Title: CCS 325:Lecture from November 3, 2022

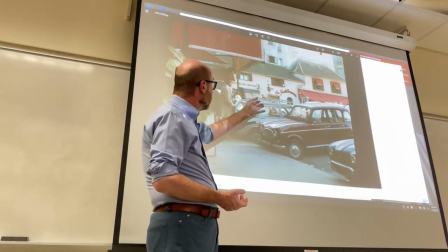We have older buildings in the background, and the cars themselves are kind of old.
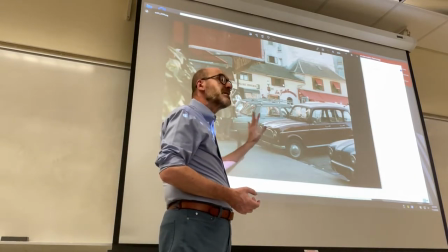And then we'll see him walk. So he's not really fully participating in the ritual of fake pretend mobility, right?
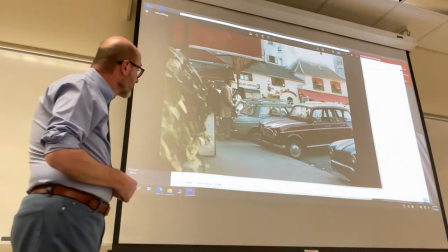He's trying to walk the way people do to add to
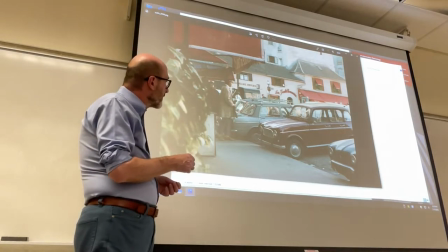the elements of the non-ordinary nature of the characters.
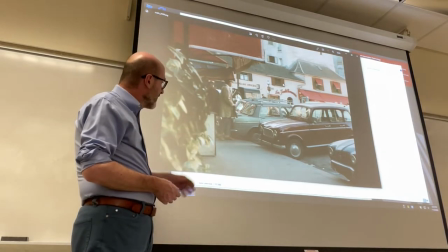You have the pants not reaching the shoes, the yellow striped socks, the pipe, the hat.
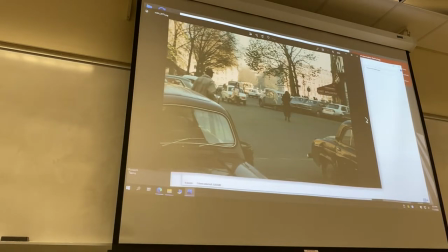And next, we see him walk and trying to compete, to occupy space with the cars.
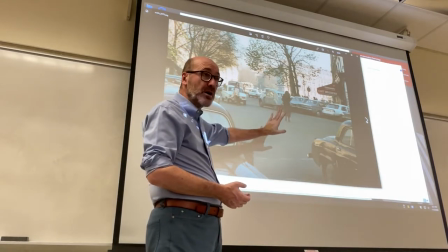And through the next frames, we'll see him walk across the street, whereas cars are not really as usual.
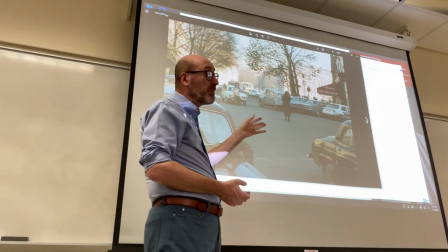Yes, they're moving, but they're moving very slowly.
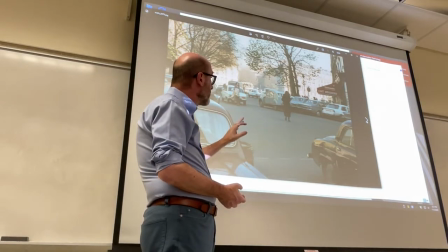So you don't get the idea that cars give you any enhanced mobility compared to walking,
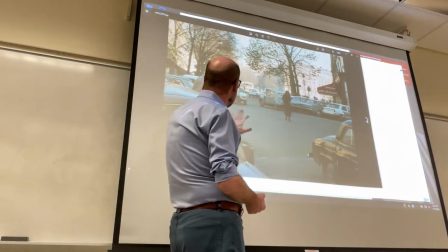and there are other people walking, although they're in the minority in the background as well,
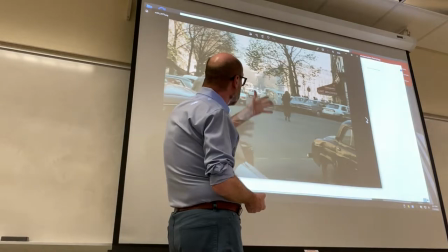but there are just about a dozen people in the shot,
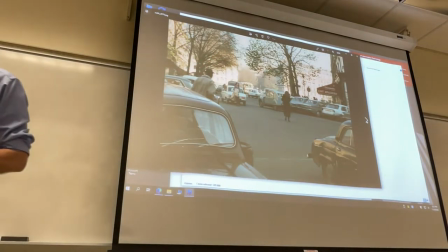and a lot more cars or pieces of cars.
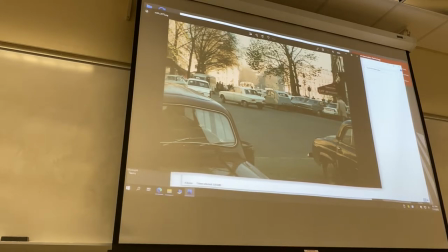And you see the same cars are there, they haven't moved much by the end of this segment.
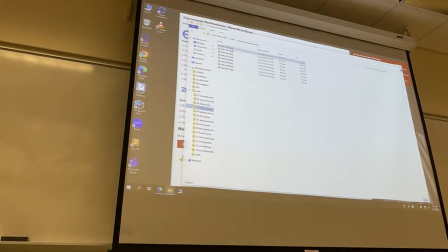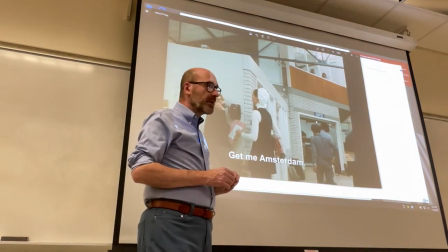Another secondary topic of the film is modern ways,
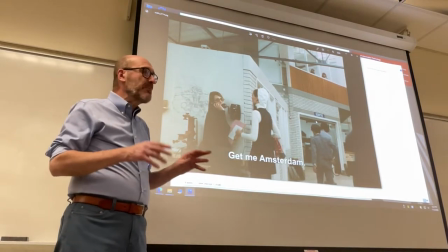modern means of communication. The same way that mobility is not increased but
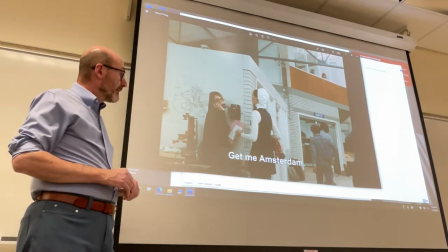hindered by the automotive technologies of today,
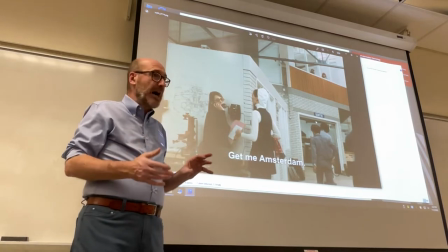communication, which happens through various devices, PA systems, telephones,
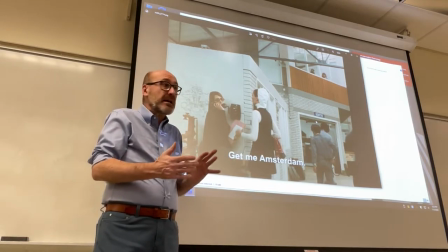is not enhanced, does not really benefit from the use of these technologies.
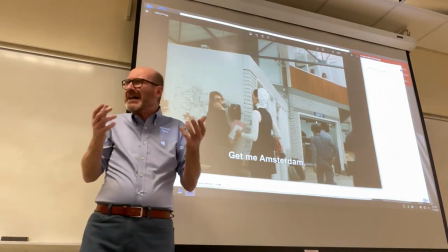In fact, very little is being communicated, and oftentimes communication is being obfuscated, right?
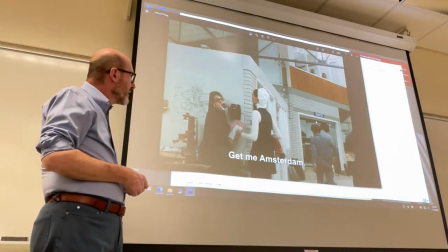There is a lack of communication. In this case, you have Maria, who is a PR person.
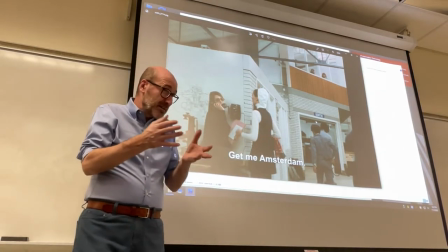And keep in mind that by the 1960s, PR and early 70s, as in this case for the movies, 1971,
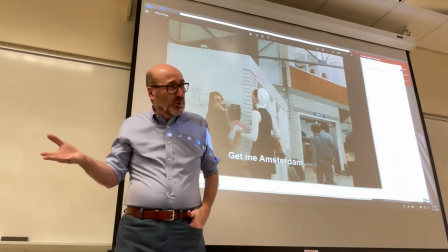PR jobs were kind of new during that period. and
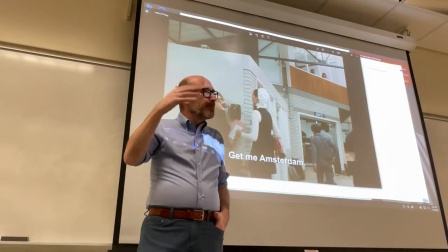representative of a wave of new jobs that became hard to define,
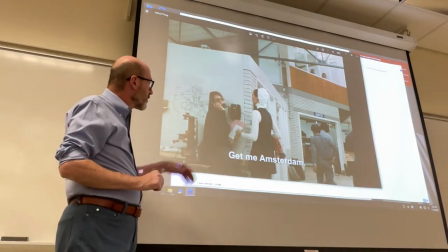right? So you have the PR person.
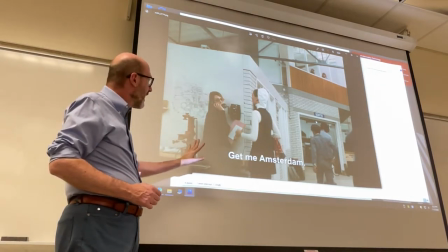Someone is simply trying to call the auto show about the arrival of the car there and their timeline.
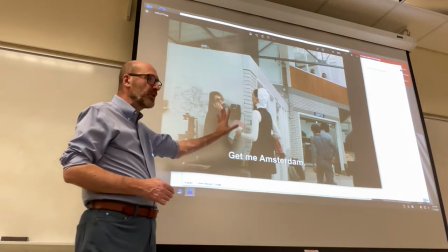But Maria has to intervene because communication cannot be direct, cannot be natural.
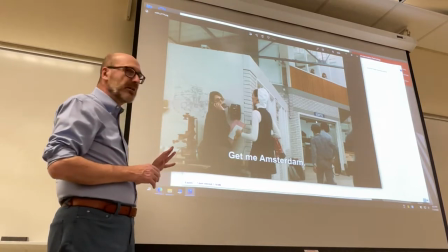You need to have the PR person. Then there is the obstacle of language, because actually Maria doesn't speak much French.
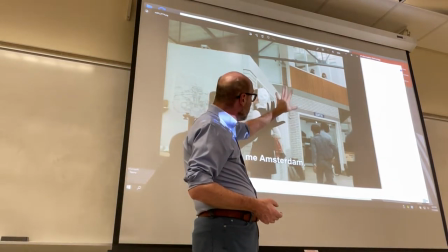And notice at the top, because everything is intentional in movies by Tati, and especially this one,
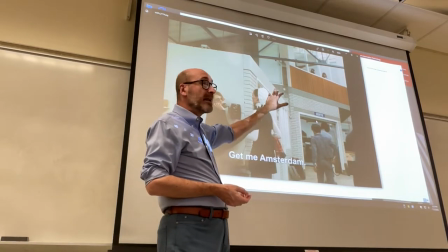you have two women managing the PA system of the shop
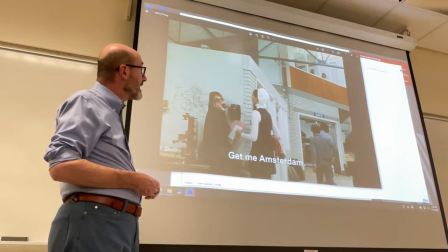where the RV vehicle is being assembled and prepared for the auto show.
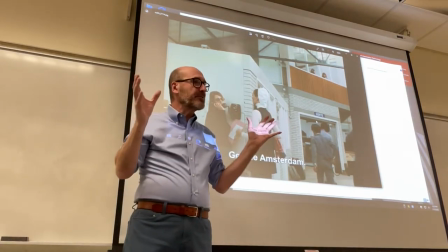Because PA communications are part of modern life. Wherever you go in a public place,
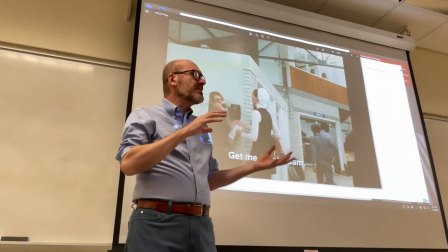you hear or half hear PA communications that you cannot interpret as meaningful messages.
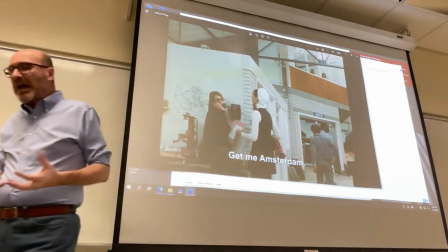And even the people involved directly in the work struggle to get any content out of them.